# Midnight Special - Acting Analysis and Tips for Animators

And what if the whole background thing is about destruction, something landed, something broke?
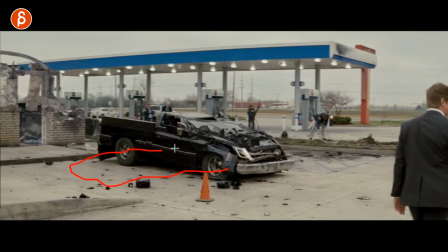You could have something broken in here, a crater or something, and something is sticking out. It could be a meteor, it could be something, whatever object. And then you got your characters in my fantastic drawings here. They're trying to pull this out, one person is pushing, and now suddenly this becomes your wait assignment.
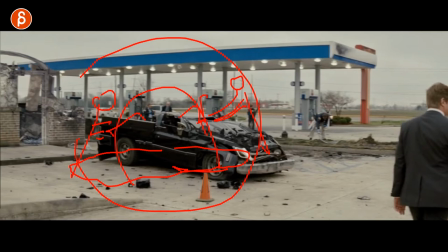Now, it makes sense within the story where someone says, well, this happened, and this is some sort of destruction here. And he is reacting to this, and we're wondering what's going on. and now you're showing what this character has talked about and you're showing why this character is reacting the other character is reacting to this destruction whatever it is you want to show but you sneak in potentially a wait assignment what i
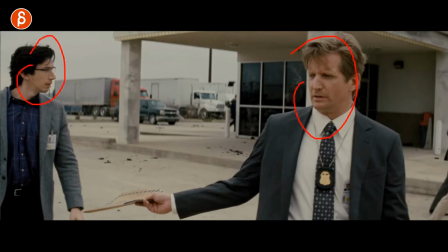like about this part too is the relationship between these two he doesn't seem to really like him he doesn't really care how he gives him these documents he doesn't look at him like always a big fan of eye line eye contact how long do you look into someone's eyes and you look away
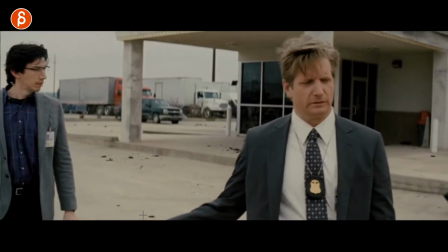or you don't look into someone's eyes at all and in this case he just kind of hands those documents back to that come on take them
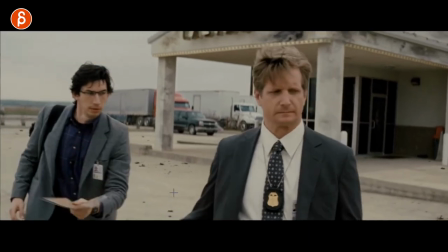and then he kind of checks like really come on and he has to hurry if you look at him let's go back here and he goes oh
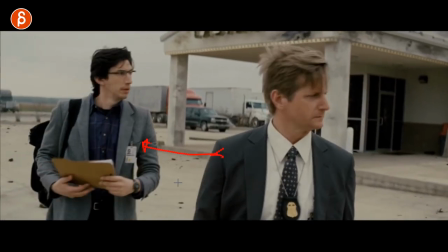and let me let me see this that tells us something about their relationship it's an interesting moment where you can have contrast in movement where he's doing his walk and you can put in a walk cycle with some changes he looks around he goes oh he has to go forward that to me
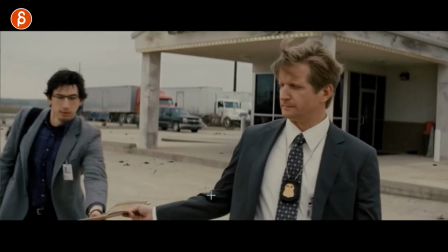is an interesting change in the character could be fun thing to animate and I like just that again
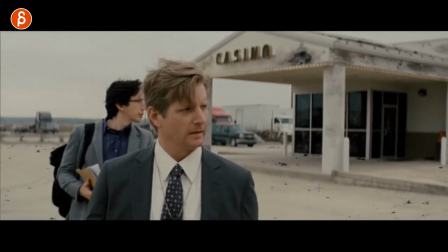his expression he cracks me up then we get to this moment which is probably one of my favorite moments here BAM and you're wondering why why am I pointing this out the awesome thing here
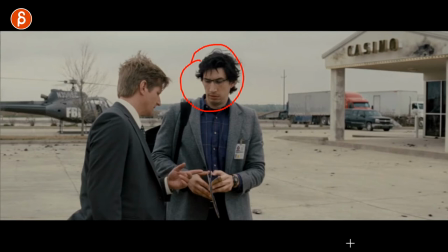is that if you look at driver's performance here he is completely fascinated by this is concentrating on this he's mesmerized whatever you want to read into this but he's definitely focusing on that part and he's completely unaware of what's in front of him because he's not looking in front of him and the thing is he's acting this out because he's seeing this for the first time he turns around and if
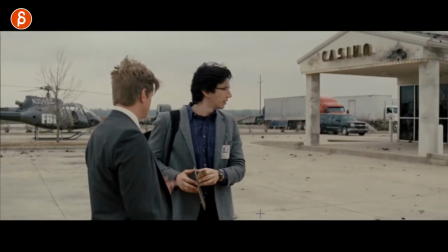you look at him well he has that moment of well i almost walked into you now this could be their
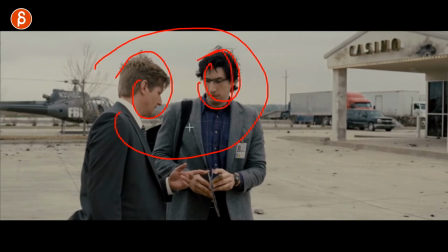first take he had no idea they rehearsed this that's what he wants to do weird that's a weird smiley something face anyway but it's a moment where to me it shows spatial awareness or the lack of spatial awareness and by spatial i mean what's around him what are the characters around him what they are doing in the scene so that is just a cool moment that just feels unrehearsed and it's not so planned out where a lot of times in in animation again not saying movies not generalizing but like certain acting choices in for student work is sometimes a bit too simple not that you want to throw in a lot of complex stuff just to make it too complicated just to be complicated but
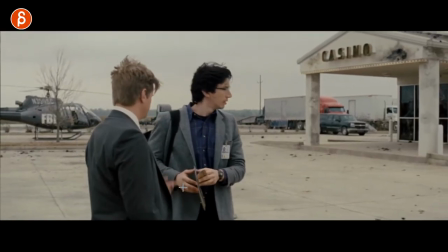I think this is a really cool moment just that where he has
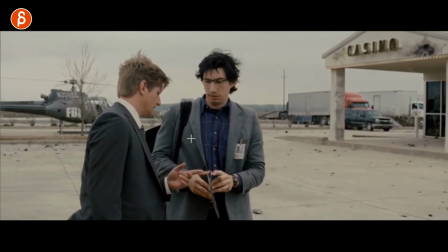that slight little whoa I'm too close slight reaction there I
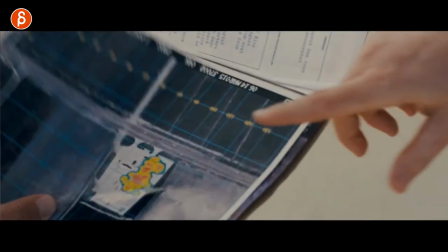change there and then they continue and the scene ends so
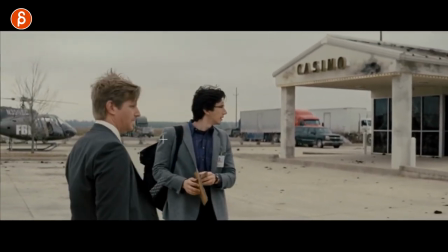it's a little thing but it could be a really fun thing to animate it's something else that to me grounds this character in to this environment is that so if that's a way to explain it but you want to get out of this idea of having a character in the scene on an empty background or just like a bland background and the character is kind of performing somewhat to the camera not looking into the camera but kind of performing like this with a lot of hand gestures which is kind of the cliche student acting work i'm a big fan of putting the character into an environment and having the character be influenced by that environment and that could be temperature it could be how they have to walk because of what the environment is made of or the character is looking at the environment but at the same time the same with characters characters being surrounded by other characters or another character does something and they react to their acting choice or a sound whatever it is and that is going to be part of another lecture of having the environment affect the character that's a whole different subject i want to get into because that's really important to me but in this scene it's